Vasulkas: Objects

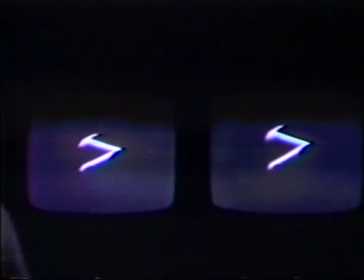(9:09)
Now these pictures are not made through the camera.
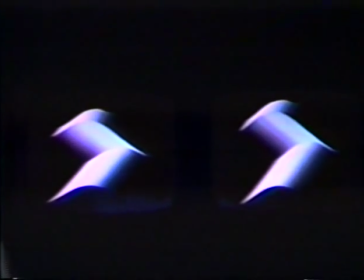(9:15)
They are television frames, and each of these pictures is made out of 525 lines.
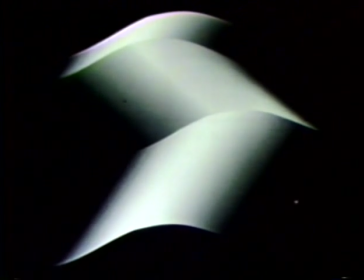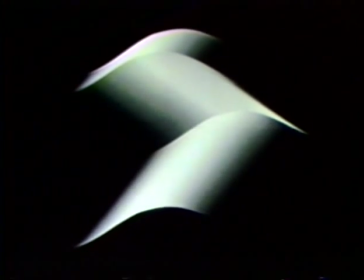(9:31)
That means it is the television frame we are looking at, which has no information inside. It's an empty television frame.
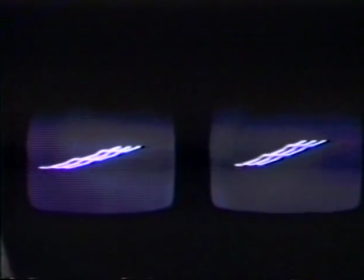(9:47)
And then this empty television frame is put on a scan processor, which is an instrument
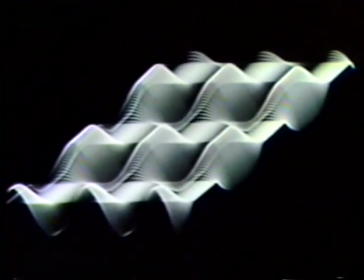(9:57)
that takes the television frame and
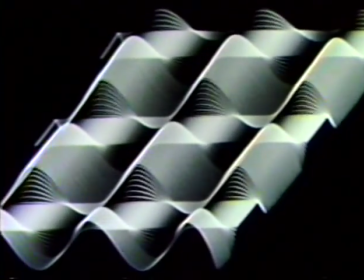(10:01)
let us reshape it by magnetic forces.
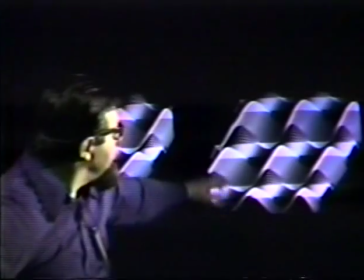(10:07)
We can induce various wave forms into the diffraction system.
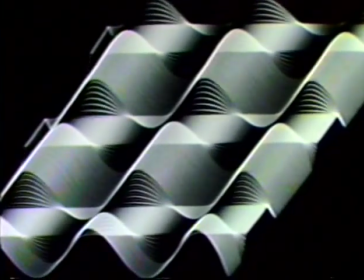(10:14)
And that's how we model image without any aid of the camera.
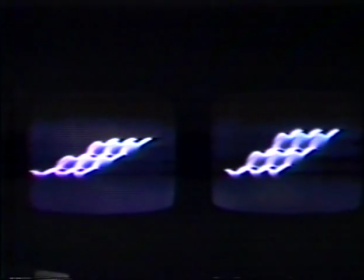(10:24)
Yeah, I find it interesting that to have like the light shining from a certain point,
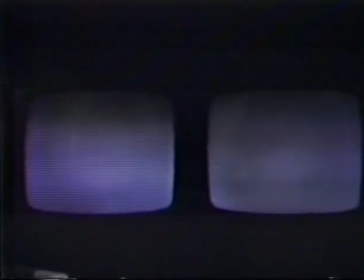(10:30)
that you can direct the energy to be such that it looks like a light is coming
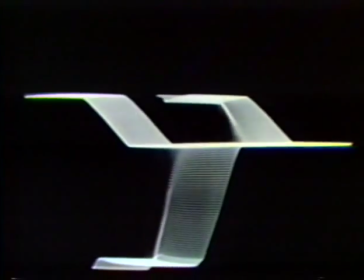(10:38)
It, the density itself, like it becomes whiter because the lines are closer.
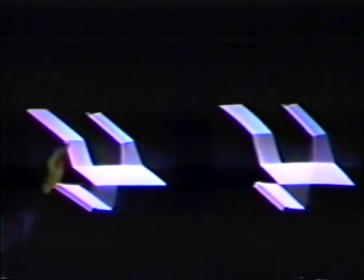(10:47)
Like these are a little bit spread from here to here.
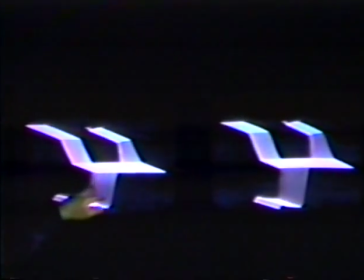(10:52)
The lines are spread so much they are actually invisible. It's like an empty space.
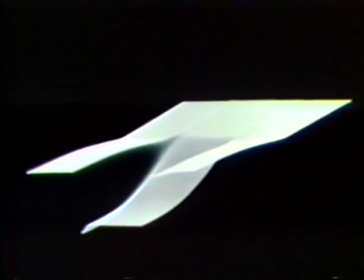(10:58)
And these suddenly become compressed more and more.
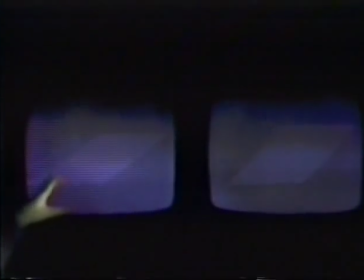(11:03)
But this is the frame. This is the television frame, which is tilted.
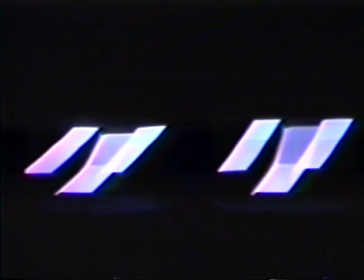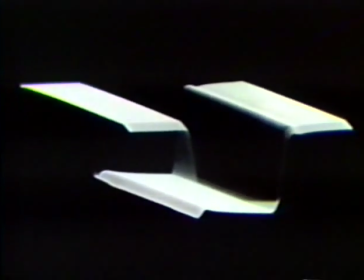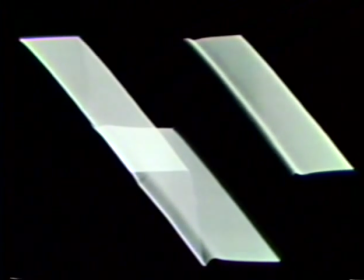(11:21)
And that density, of course,
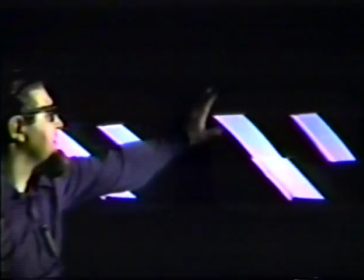(11:24)
that gives the idea that, in fact, light is coming to this image as if it would be an object.
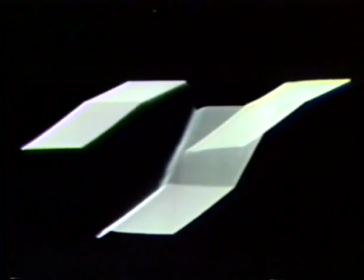(11:31)
Because object always picks up directions.
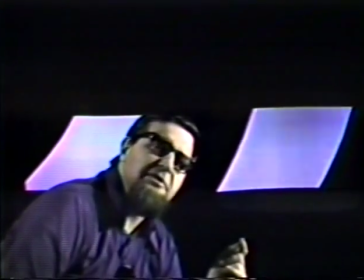(11:35)
It's always identifying the space by direction of the light and provides some plasticity, transition.
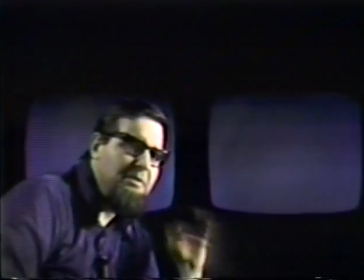(11:44)
But in this case,
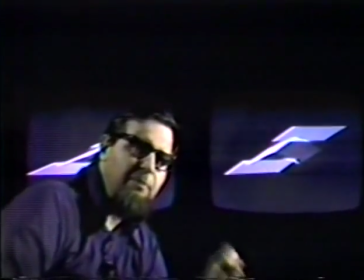(11:45)
the plasticity itself is just suggested through the compression or spreading of the density of the lines.
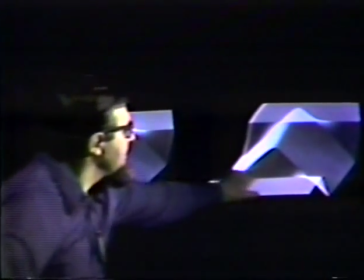(11:54)
Again, this, as you see, is a coherent density. This is a stretched density.
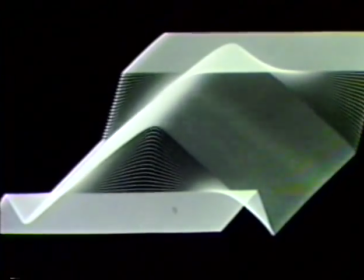(12:00)
But surprisingly, it's very much convincing as an object. Yeah, by itself. So why did you find it important to make a pair and make it stereoscopic?
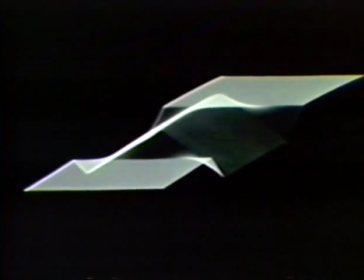(12:12)
At first, I just made, let's say, single object.
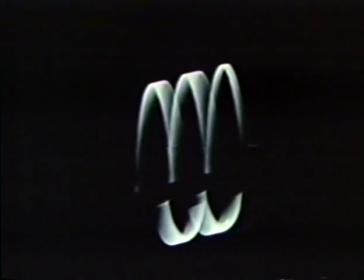(12:18)
And then I realized that I could find in the same system
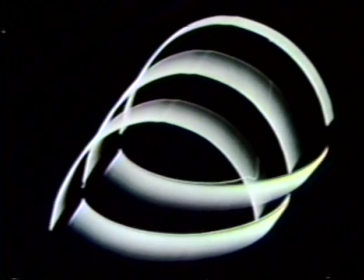(12:23)
a mode of making a true stereoscopic pair.
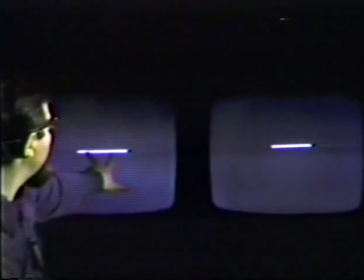(12:29)
Like in this case,
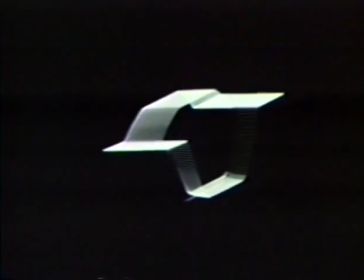(12:33)
they suddenly both have different angular twist
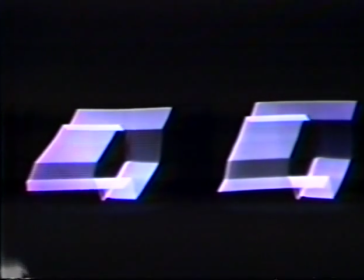(12:39)
as if observed from a different angle, providing for each eye different viewpoint. That means I could add to this already constructed object a true binocular pair.
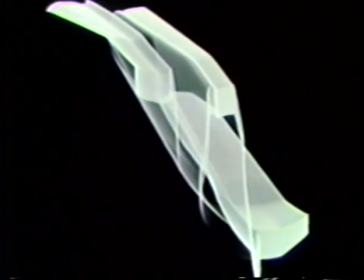(12:57)
You see, so it is also easy in film.
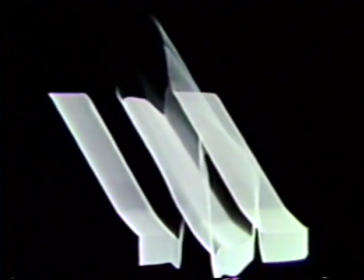(13:02)
I mean, there were two reasons. First of all, for the timing, in order to be able to do the right and the left eye.
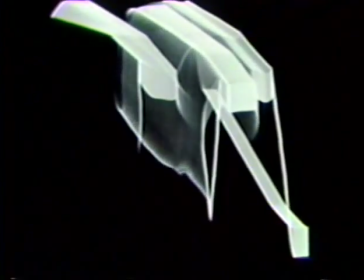(13:08)
But then also when it comes to projection, film seems to have it much easier.
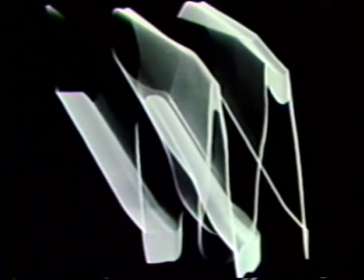(13:14)
Because how would you separate the eyes for a television screen?
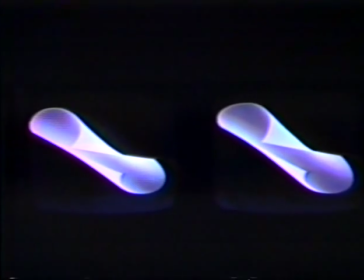(13:22)
It would be
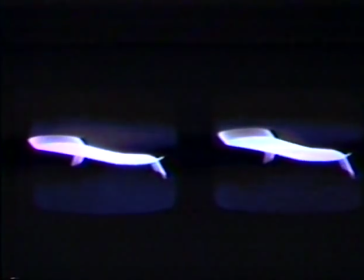(13:25)
more difficult in a way, because I cannot overlay one image over the other since it is not a projection.
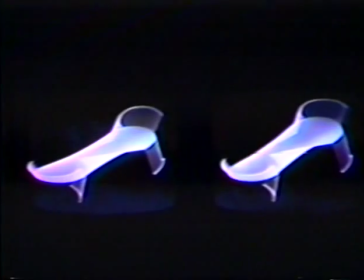(13:33)
Yeah. So I could only rely on the possibility of some people
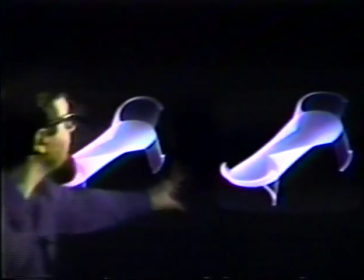(13:39)
to take these images and cross their eyes and overlay them.
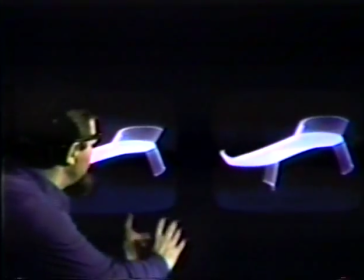(13:46)
Usually by overlaying you see three images,
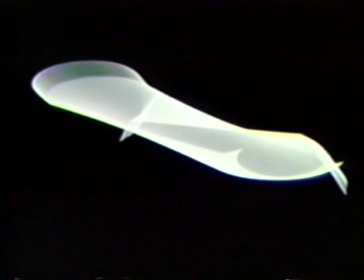(13:49)
and then by centering or focusing on the middle one you can see this particular image binocularly, as three-dimensional.
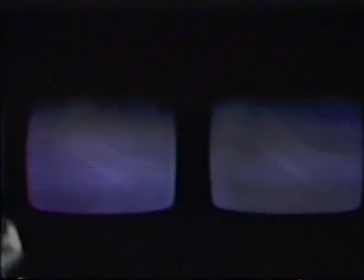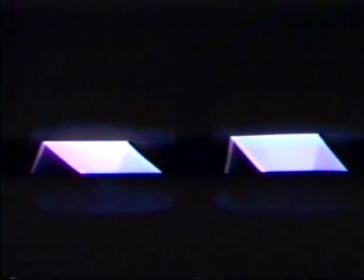(14:06)
So here you can see the most easily that this is really a television screen, that it is a raster.
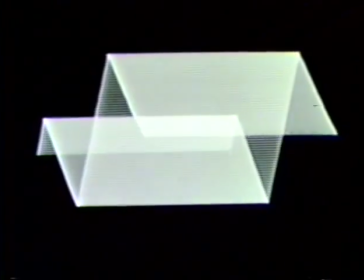(14:14)
In an image like this, when it stretches, you can start even seeing the lines, right?
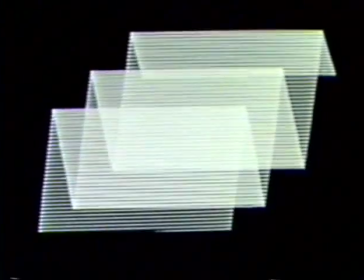(14:19)
It just tells you very
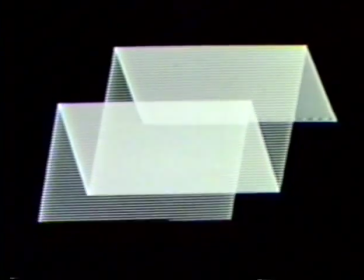(14:25)
simply that you can bend television image as if it would be a piece of material. That also has kind of suggested to me to think about television or electronic images as objects.
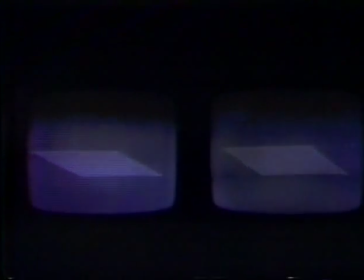(14:41)
And I have no problem anymore to
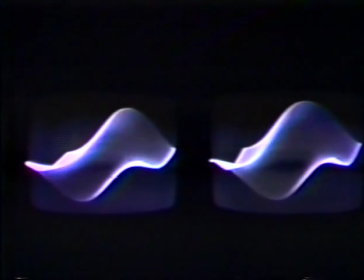(14:45)
relate to television as object or television frame as an object.
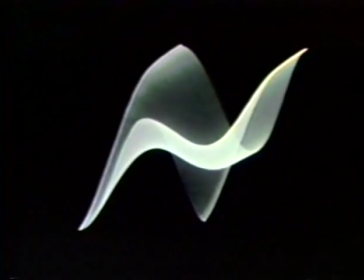(14:51)
In this case, it is an empty television frame, does not have any image as we know it in television.
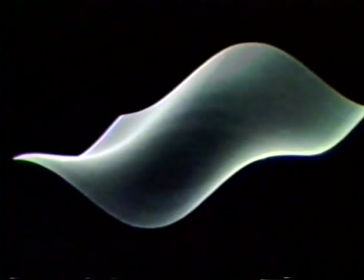(15:00)
It has only the line structures, which is to some degree coherent.
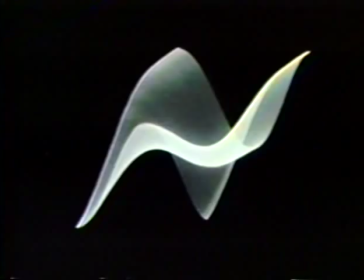(15:07)
But as you see, this empty frame now is being modulated by
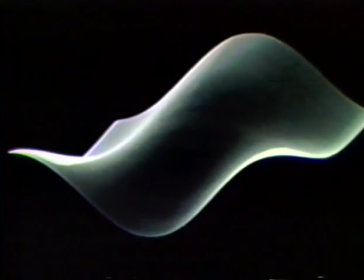(15:14)
sine waveforms. And these sine waveforms
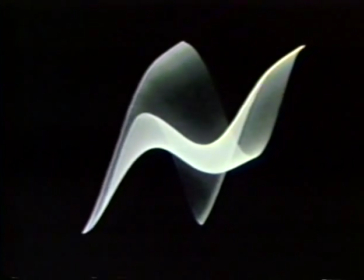(15:22)
provide itself transitions, almost organic
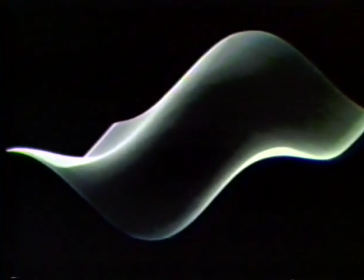(15:26)
transitions to this straight frame of television.
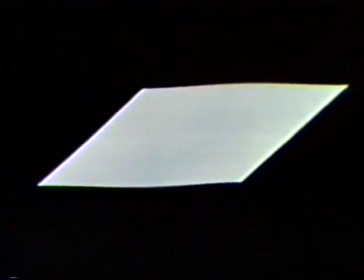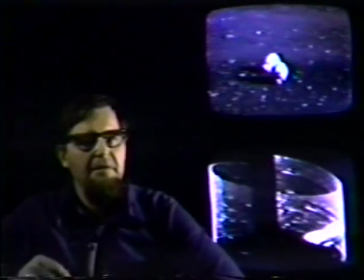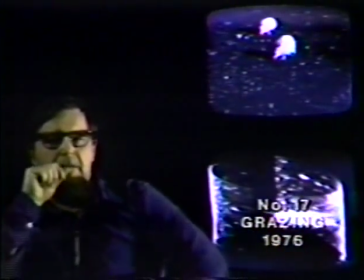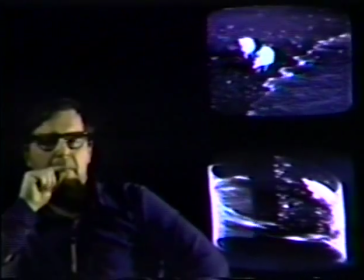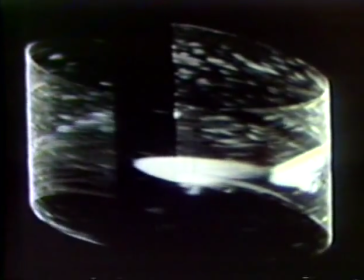(15:54)
Yeah, what's kind of striking is that
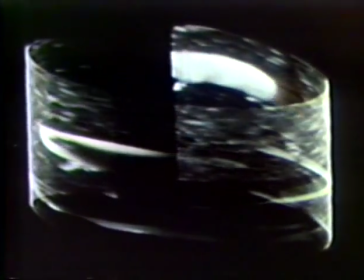(15:59)
every small horizontal movement, like pan, or when the ocean comes,
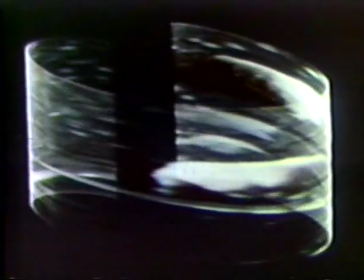(16:06)
that suddenly it becomes very much amplified in the cylindrical
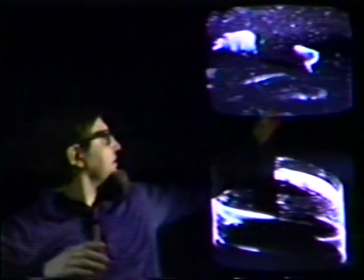(16:14)
shape, because suddenly the frame, which is distant from here to there,
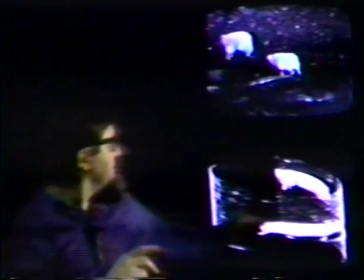(16:21)
becomes stretched all the way around.
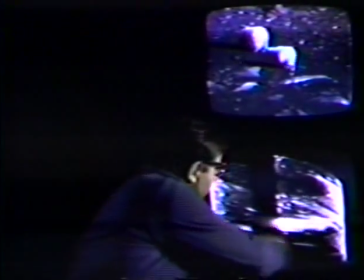(16:25)
So it actually it's twice of a length.
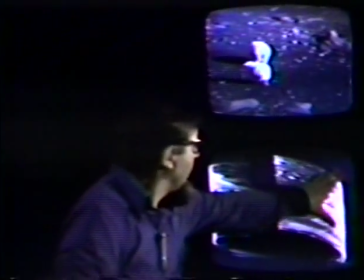(16:32)
If we would take this point and that point and open the cylinder, we would actually have a large cinema scope.
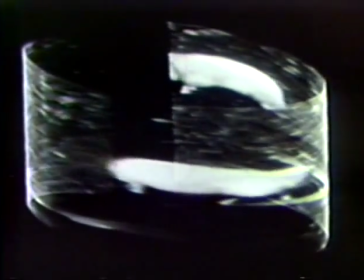(16:46)
But it also, of course, distorts the same way.
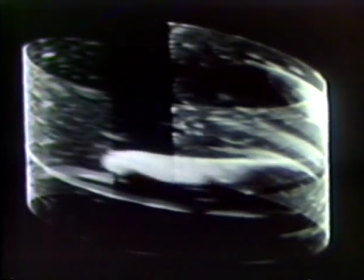(16:50)
And also it loses tremendous amount of definition,
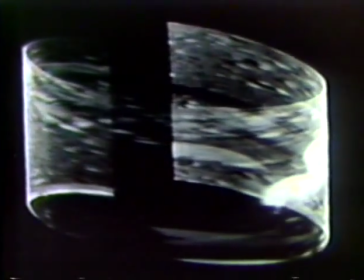(16:57)
because it has to distribute the same image over much, much greater area.